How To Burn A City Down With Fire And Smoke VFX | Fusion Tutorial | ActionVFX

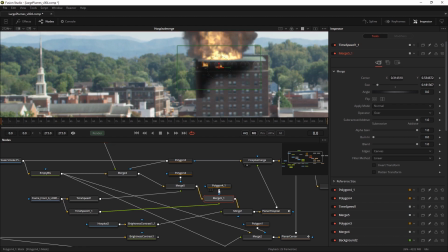24:45 And put it in here. And I think I want to do it again. I'm going to do it 2 more times. Like so, and like so.
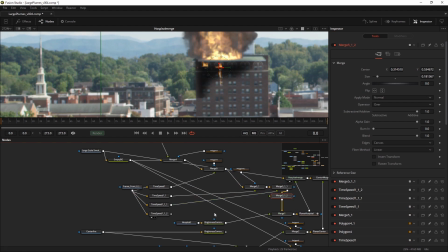25:04 2 more merge nodes, like this. And I'm going to put the last one here. And of course they both need another mask as well. So I'm going to add one.
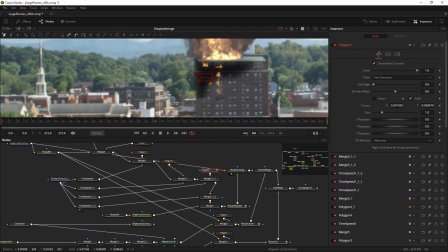Make this one a little irregular as well. Remove the animation. And then for the final one, again, a very basic polyline mask.
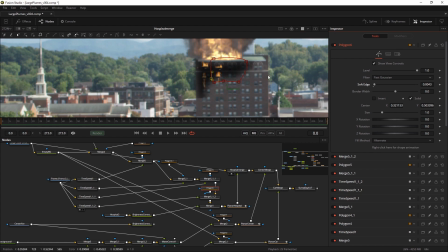25:40 Make it slightly soft. And then we're almost done.
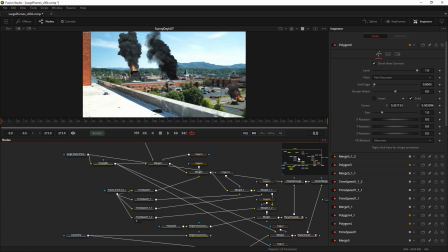25:46 If I look at the end result right now, I think the burning is a little bit too much. So I'm going to blend down the burn section.
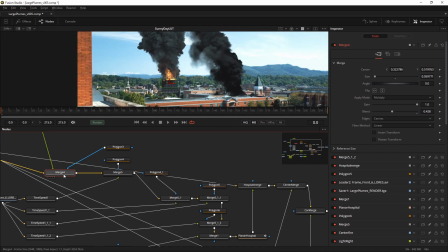25:57 Turning it down definitely helped, but I'm not really satisfied yet with the size of the smoke.
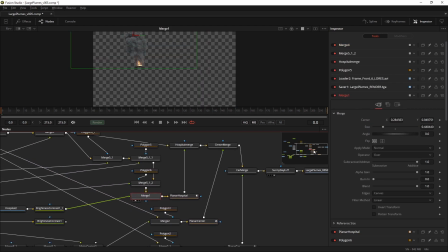26:04 It feels like it's a bit too large after all. So I'm going to go in there and change that one a little bit size-wise.
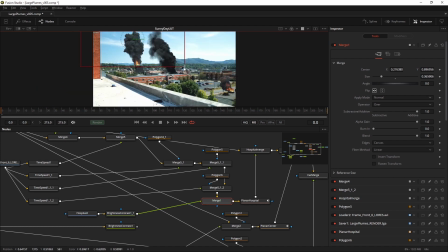26:12 Like so. Maybe even a little smaller still.
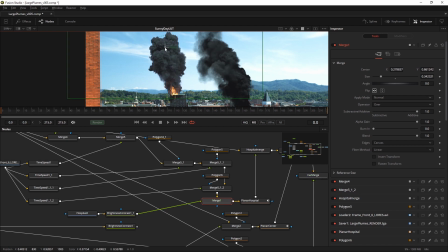26:18 Move it into position again. Like so.
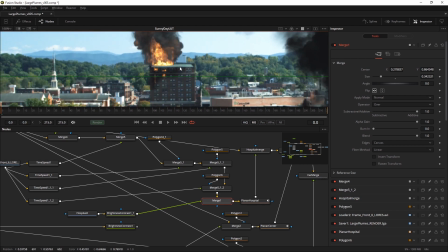26:21 And I also think it would benefit from a little extra fire because we have fire over here, but these windows aren't on fire yet.
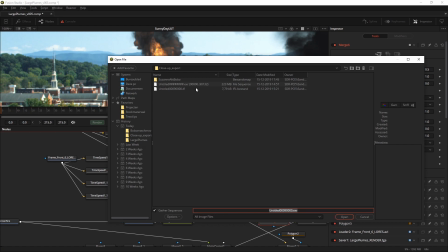26:29 So I'm going to use the aptly named window fires from ActionVFX.com.
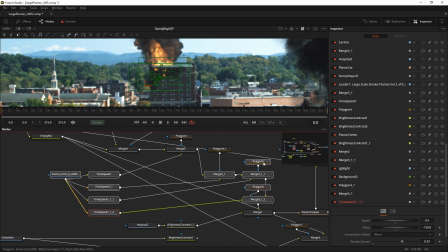26:35 And I have 3 sets of window fires over here. I will make a little bit of space. I'm so good at creating noodle soup. Let's see, where is the fire?
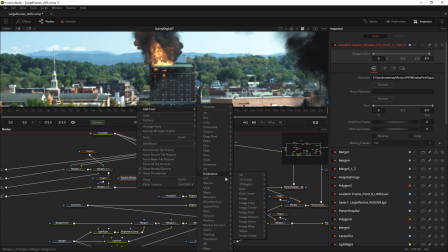26:46 Here we go. I'm going to add a merge tool right here and scale down the fire a lot.
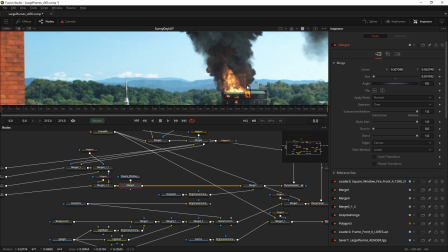26:51 As you can see, this is already the actual shape of a window. I'm going to scale it down a lot so it will fit in here, like so.
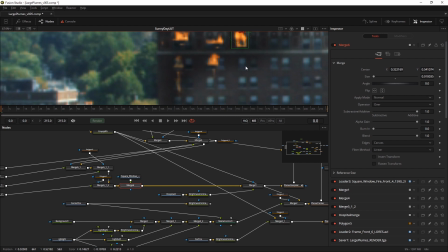27:00 And I think I want to put this one on fire as well. So there we go again.
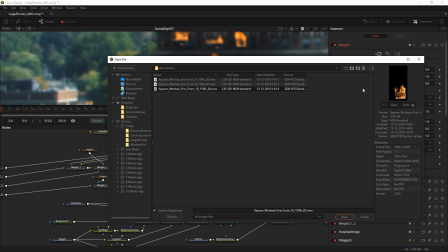27:05 Use a loader. Bonus tip, if you use your right mouse button, you can scroll through your images inside of Fusion.
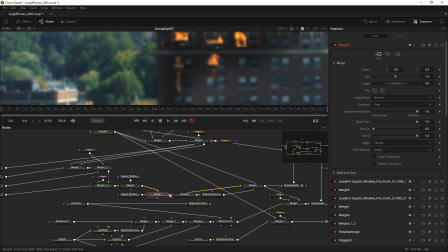27:12 Like this one. So I'm going to put that one here. That one is also very big, so I'm going to scale it down like so.
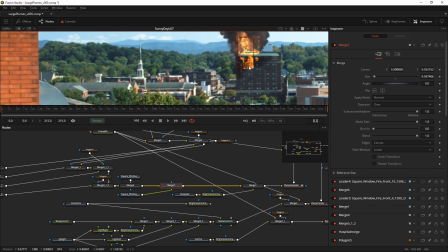27:20 And I'm going to put it into position like this.
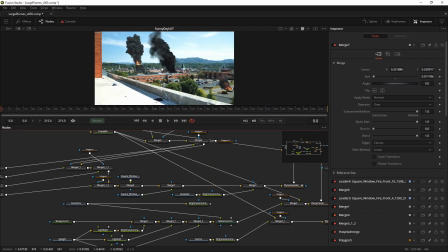27:24 So now we have a slightly smaller smoke plume, a little bit more fire in here. And if I look at the total picture,
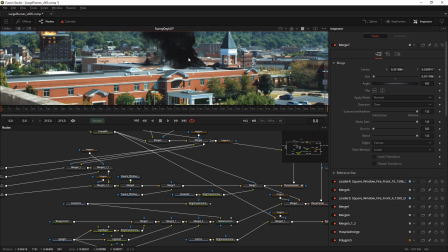27:32 I notice that the center smoke column is a bit too dark and contrasty and maybe even a little bit too warm.
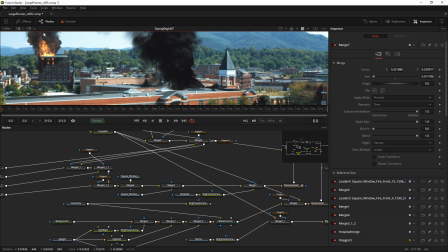27:40 Because if you look at the smoke over here, it has a slight bluish tint.
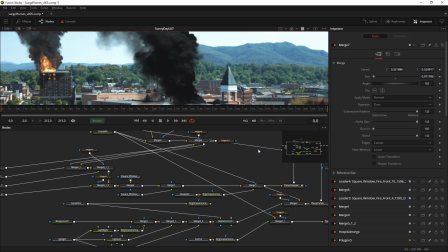27:45 So I'm going to go into the main background, the main color, and I'm going to adjust the colors ever so slightly and maybe even turn down the contrast again,
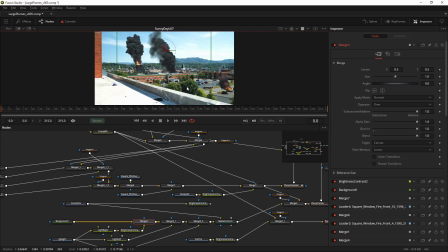27:58 even though we did that before. And now it's a little bit too gray, always the same.
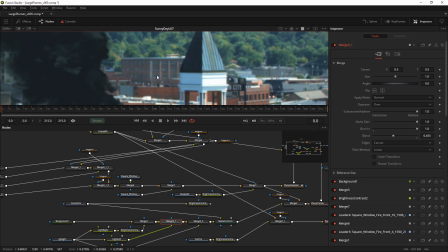28:08 I think I want to add a little light from the other side to make it less one big fat cloud.
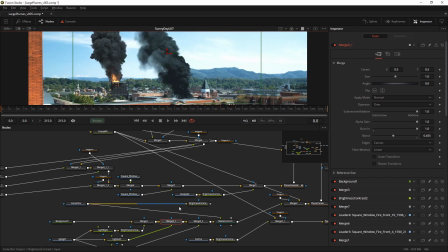28:15 And now it's a little bit too green. Always something isn't there. So I'm going to use a color corrector, set it to predivide post multiply, change the color ever so slightly, turn down the saturation in general.
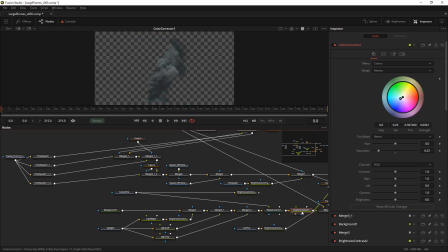28:32 Yes, we go from this greenish look to the almost desaturated look,
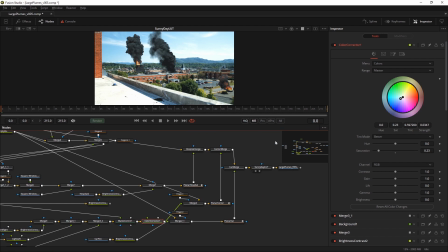28:37 and combined with the LUT, it looks even better than it did before. So I think I'm going to call this shot done.
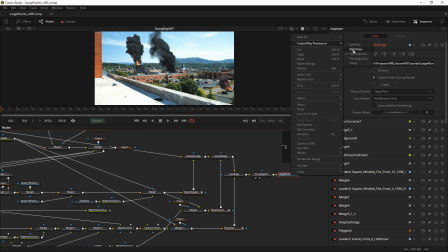28:45 Let's create one more preview and see what we ended up with. And here we have the end result.
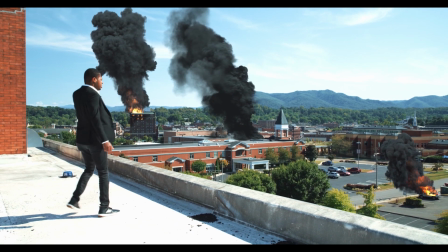28:51 Let's take a look.